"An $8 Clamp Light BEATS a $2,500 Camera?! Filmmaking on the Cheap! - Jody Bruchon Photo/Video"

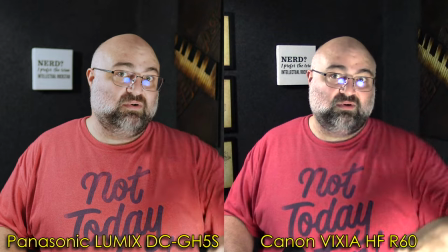If you need to do this you can just tape a piece of paper over the clamp light. It doesn't even have to cover the whole thing.
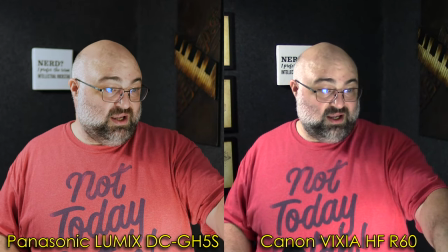There's only about 60% of it. The main thing is that the lamps down here are not directly visible to me.
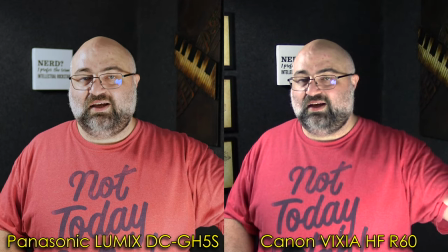So all of that lights being softened.
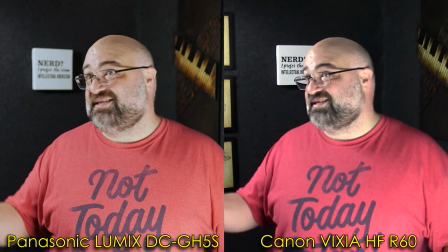The only major disadvantage of a clamp light is it doesn't come with these stands so you don't have stands to put the lights on
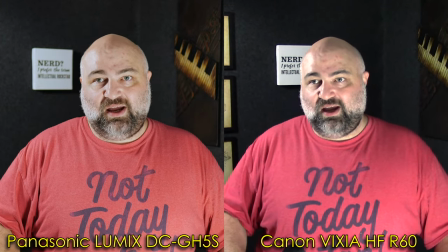especially if i remove my glasses to get rid of the glare problem that i have due to not having a nice light stand with a huge soft box this
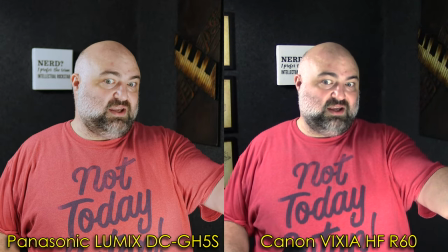is a perfectly serviceable setup i've got a hair light over there i've got a key light right here i don't have a light right there i decided not to hook the other clamp
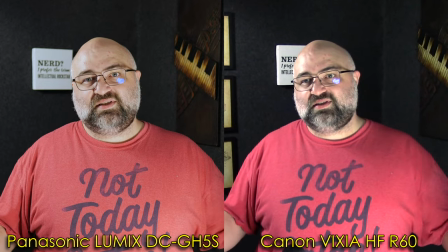up mainly because i broke it but you can see how well this works now is the $150 softbox kit that
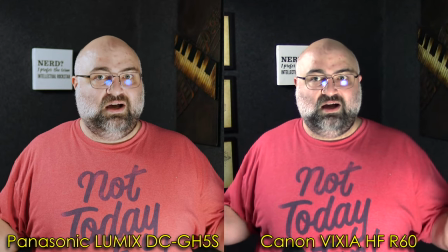I got off Amazon better? Well, yeah, obviously it's better, but is it that much better?
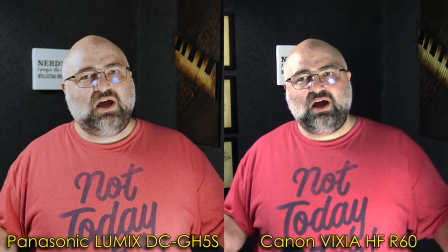Do I need it? No, this is perfectly fine.
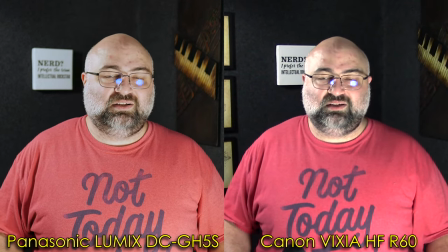At this point, my money would be better spent on just getting a stand to put that clamp light on, or better yet, getting a light that's on a stand already.
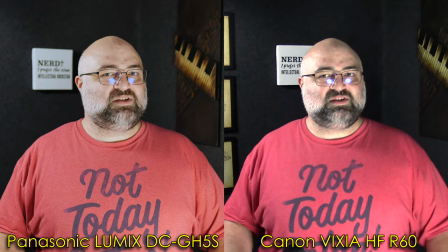We all know the most expensive camera with the best lighting setup is absolutely going to win, but you tell me.
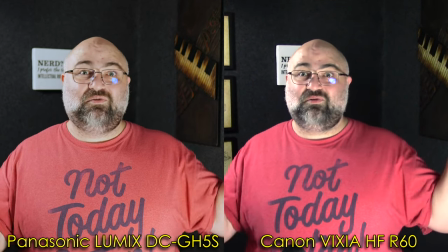And finally, let's look at how it is if we just don't spend any money on lights at all,
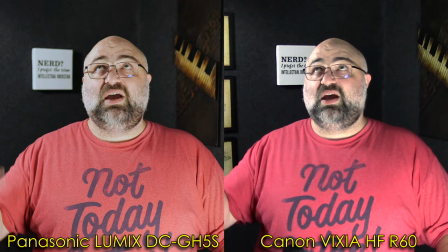buy a camera, and just make do with the stuff in the office.
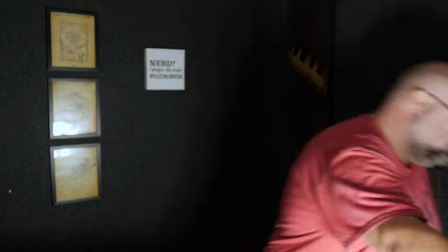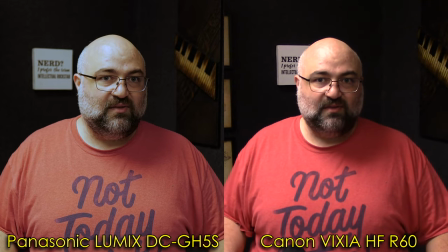Before I change the settings on the camera, full disclosure,
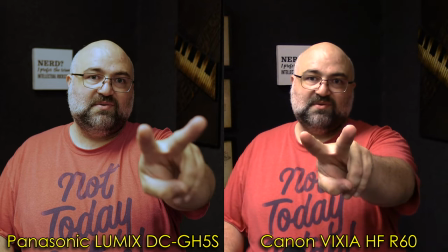I did have to up the exposure on both of those cameras with the clamp lights, but not by very much.
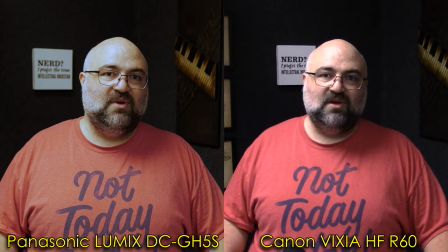It was about one stop difference. Even with the compensation that I made for those smaller lamps, the office lights are bad.
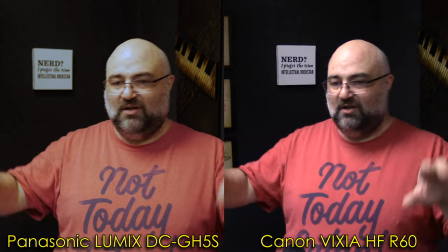The white balance is out of whack, just all over the place. Let me correct it.
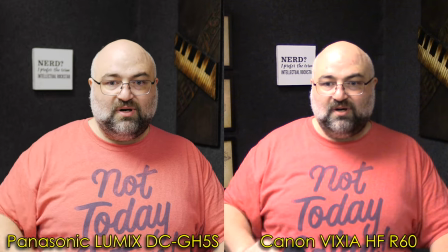Okay, I've tweaked up my cameras, and it looks terrible. I'm looking at my field monitor here, and I see that this part of my head is overexposed.
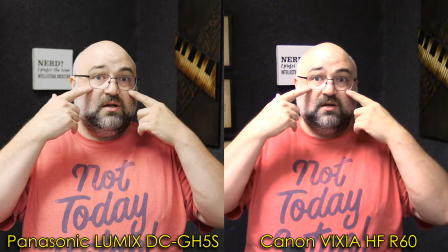You've got these very harsh shadows. My eyes are super dark.
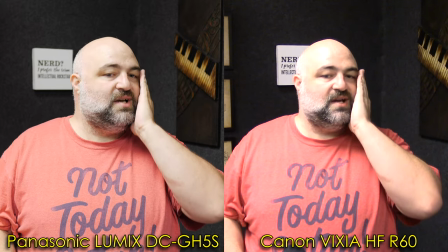It's kind of hard to see what's going on. this this whole side of my face is darker than the rest because the lights all coming from one
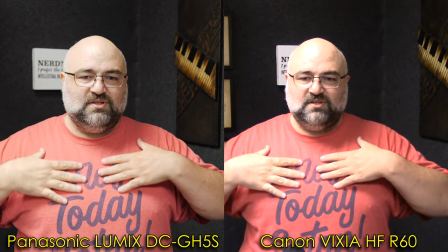upward place so my shirt's overexposed here but when you get up in
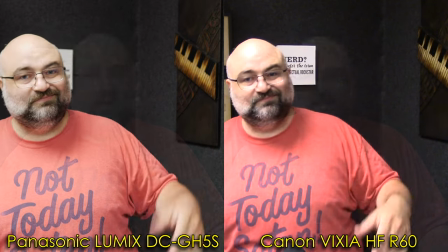the color area it gets worse so this is unacceptable lighting this is the
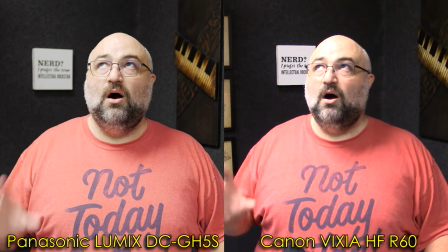least professional way that you could possibly light anything overhead fluorescent lights are the worst and for
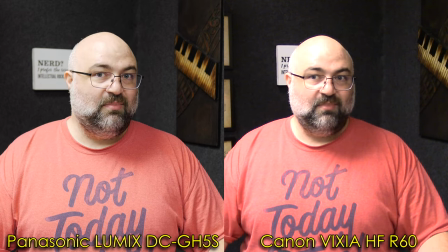my final trick i'm going to show you how important lighting really is by taking my cell phone flashlight out and adding it to this picture.
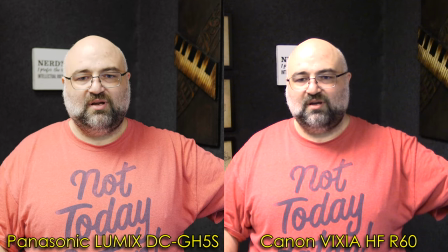If we just have this light, and it doesn't even have to be on camera. It could be over here. So, without, with.
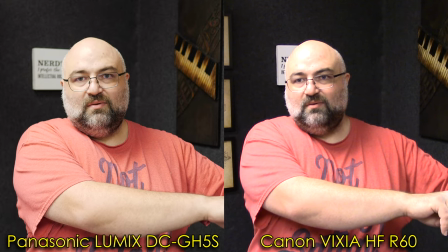You see the difference? Without, with. Without, with. Look, the shadows are softer.
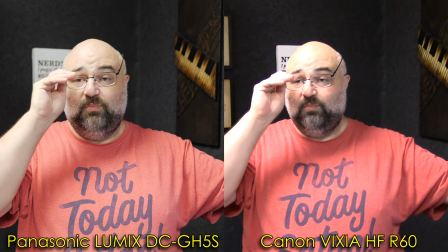My face doesn't look quite as bad. I mean, it's still bad, don't get me wrong, but it's nowhere near as bad.
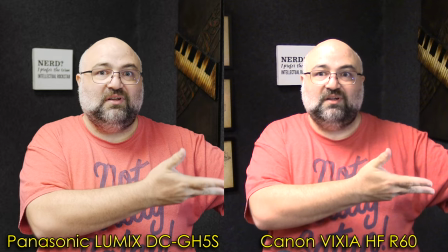So, fill light. Just a little fill light. It's all it takes to make things less bad. So, random guy in the comments, I'll never meet in real life. I hope now you can see clearly, you were wrong.
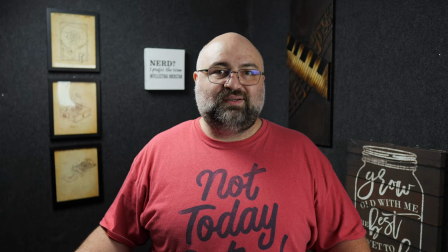This is what it looks like when I only have two of the three softboxes on. It's just as bad, I mean, let's be honest. Oh, one more addition. I want to show you what happens when I change the lighting that I've already got. I've got two lights here that flood my face from two sides, and I've got a hair light up here that, well, I don't have any hair, but you get the idea.
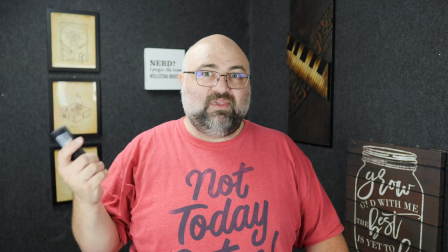So without the hair light,
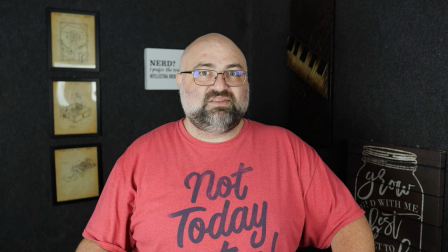what do we have? okay that's starting to look a lot like the clamp light situation isn't it but check this out remember what we had earlier
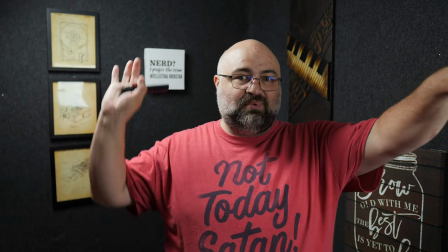so this is the same setup that i had the clamp lights in
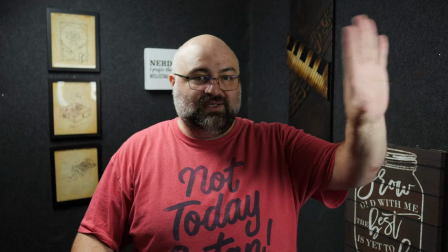and frankly i think it looks worse than the clamp lights because this thing is at half power and even if i turn the other bank on it's
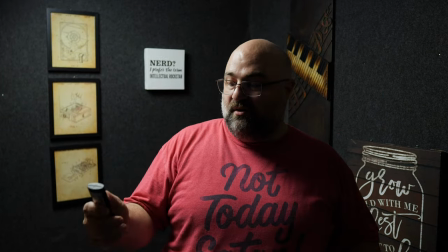still gonna cast harsh shadows in that direction and then well now we have the same problem in the other direction.
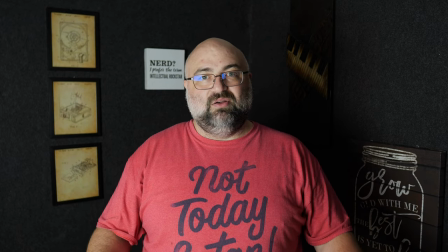So, and if you only have one light, well, it's nice and moody if that's what you're going for.
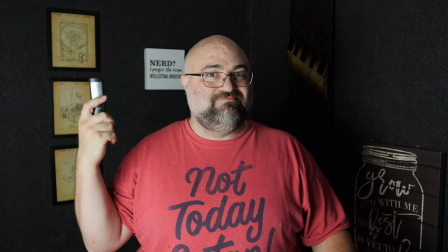But for a professional presentation like this, you really need a three-point lighting setup.